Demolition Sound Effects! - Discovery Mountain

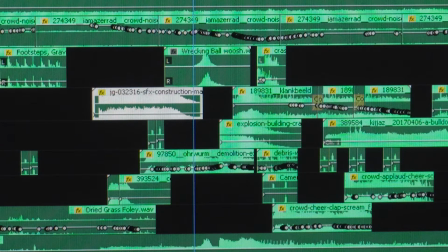(4:11)
So I had to come up with a sound that sounded like something's whizzing by you, like something heavy. And so I ended up using this effect here, and let's listen to it.
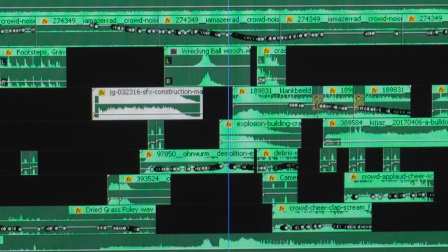(4:27)
And basically all that was I found a whoosh that was much faster than that. I slowed it down to make it sound big and heavy. And that's the sound of the wrecking ball actually flying towards the building and just before it impacts.
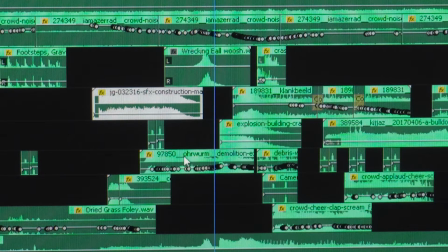(4:43)
Now, of course, what happens next? Well, the ball actually hits the building. So what I found was this effect down here.
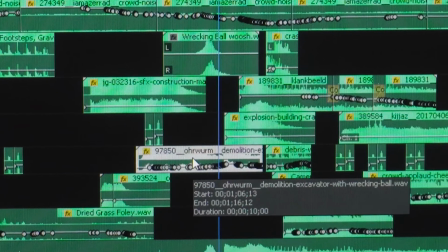(4:50)
And this was a recording someone made of an actual demolition site where a wrecking ball was being used.
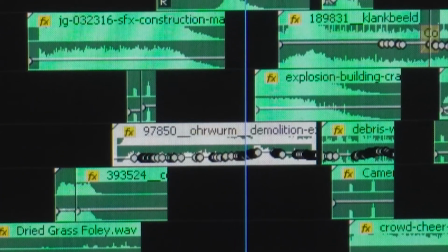(4:58)
And this was the sound they got when the wrecking ball hit the building, and the machinery involved in in moving the wrecking ball.
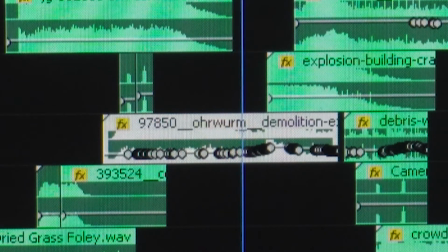(5:06)
So let's take a quick listen here. Just some machinery noises and right, the big smash. Now, I guess that sounded okay, but I wasn't really happy with that because I thought, it's not loud enough, it's not big enough.
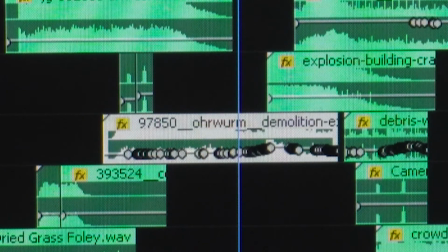(5:23)
So in order to make the whole smash crash sound a little bigger, I added quite literally the sound of an explosion.
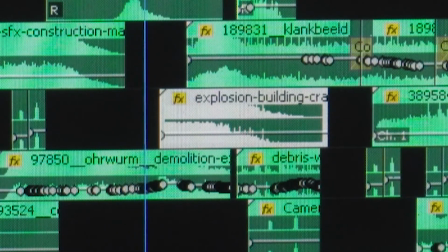(5:31)
And that's this effect over here. And I just put it on top of the other effect of the wrecking ball hitting the building. So I just doubled it up. So this is the sound of the explosion.
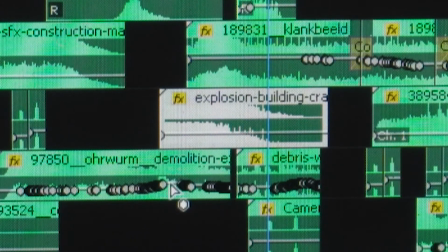(5:48)
So I timed that to start at exactly the same time that the ball hits the building, and it just makes it bigger.
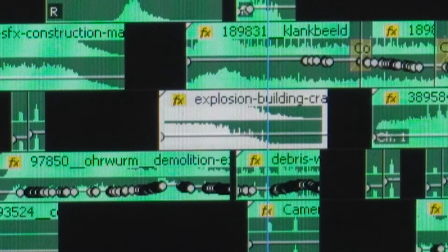(5:55)
But I still wasn't happy with that because I thought you just needed to have the sound of more debris flying around,
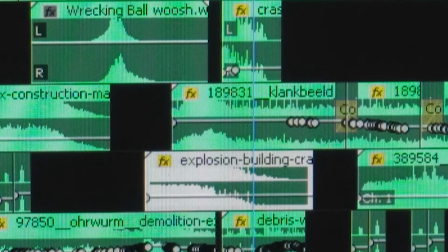(6:02)
more stuff falling off the building.
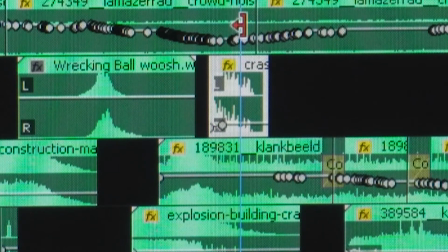(6:04)
So I added a couple little things of debris, just debris, stuff dropping like stones and gravel and pieces of wood and whatever else. And so we have this effect up here.
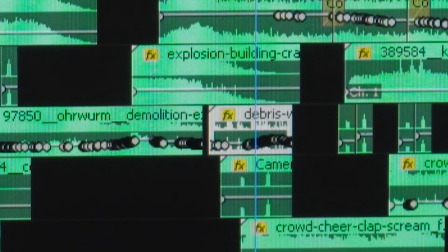(6:17)
And I added another piece of effects down here, which is again some more debris, and that's this one here. All of those are added in order to make a bigger sound, like it's like a big crash, right?
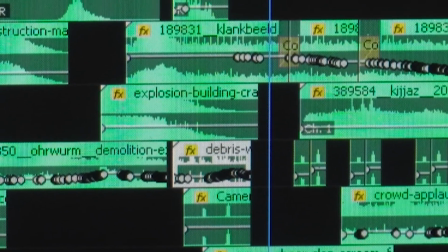(6:36)
Now, as the building comes down, of course, you have the people cheering, and that was really easy.
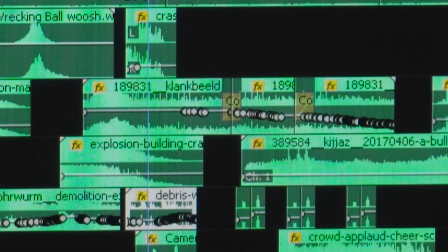(6:41)
We found some sound effects of an audience cheering, and let's just take a listen to that.
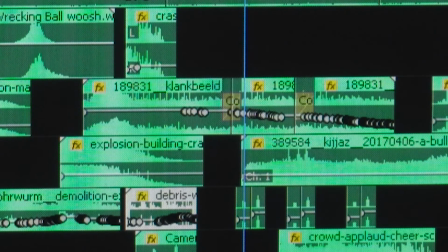(6:55)
Now that's fine, it sounds like an audience cheering, but I thought it sounded a little too small. Again, always trying to make things sound big and powerful.
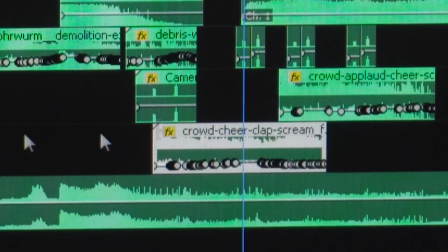(7:02)
So ended up then using a second crowd cheering effect down here, added a second one, and
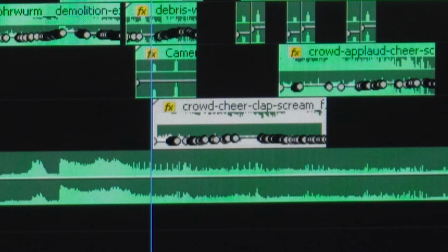(7:10)
that was a completely different crowd, so it just sounds like more voices, and so I added that as well, and here it is. And of course, because it was her job,
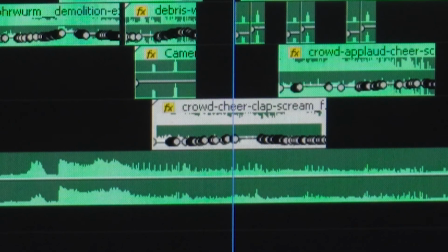(7:28)
Hattie now is running around as the building's falling and the debris is falling and the dust is up in the air, and she's taking pictures.
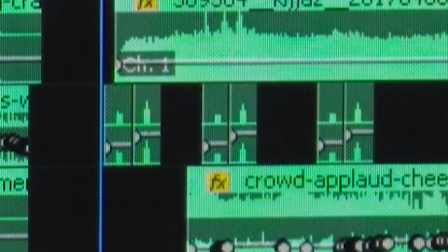(7:35)
So I added more of the camera effects.
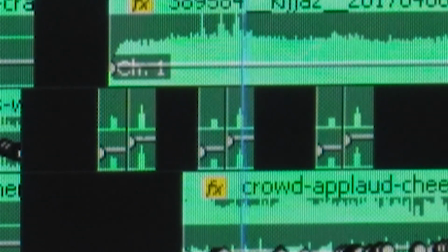Like so.
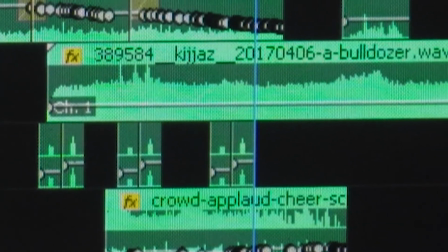(7:47)
The other thing we added, just one more thing to make the scene sound realistic, was as the crowd's cheering and the building has fallen down,
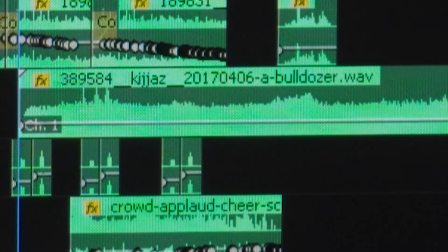(7:55)
we start to hear bulldozer sounds, like the bulldozers have moved in now to push the debris away, and we added that sound, and that one was right here.
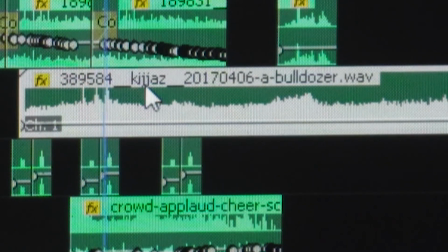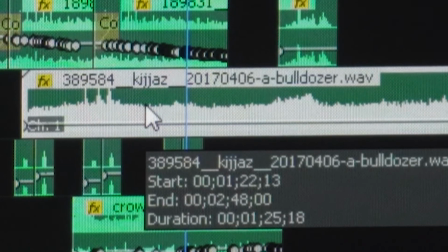(8:11)
And those are the basic elements of the scene.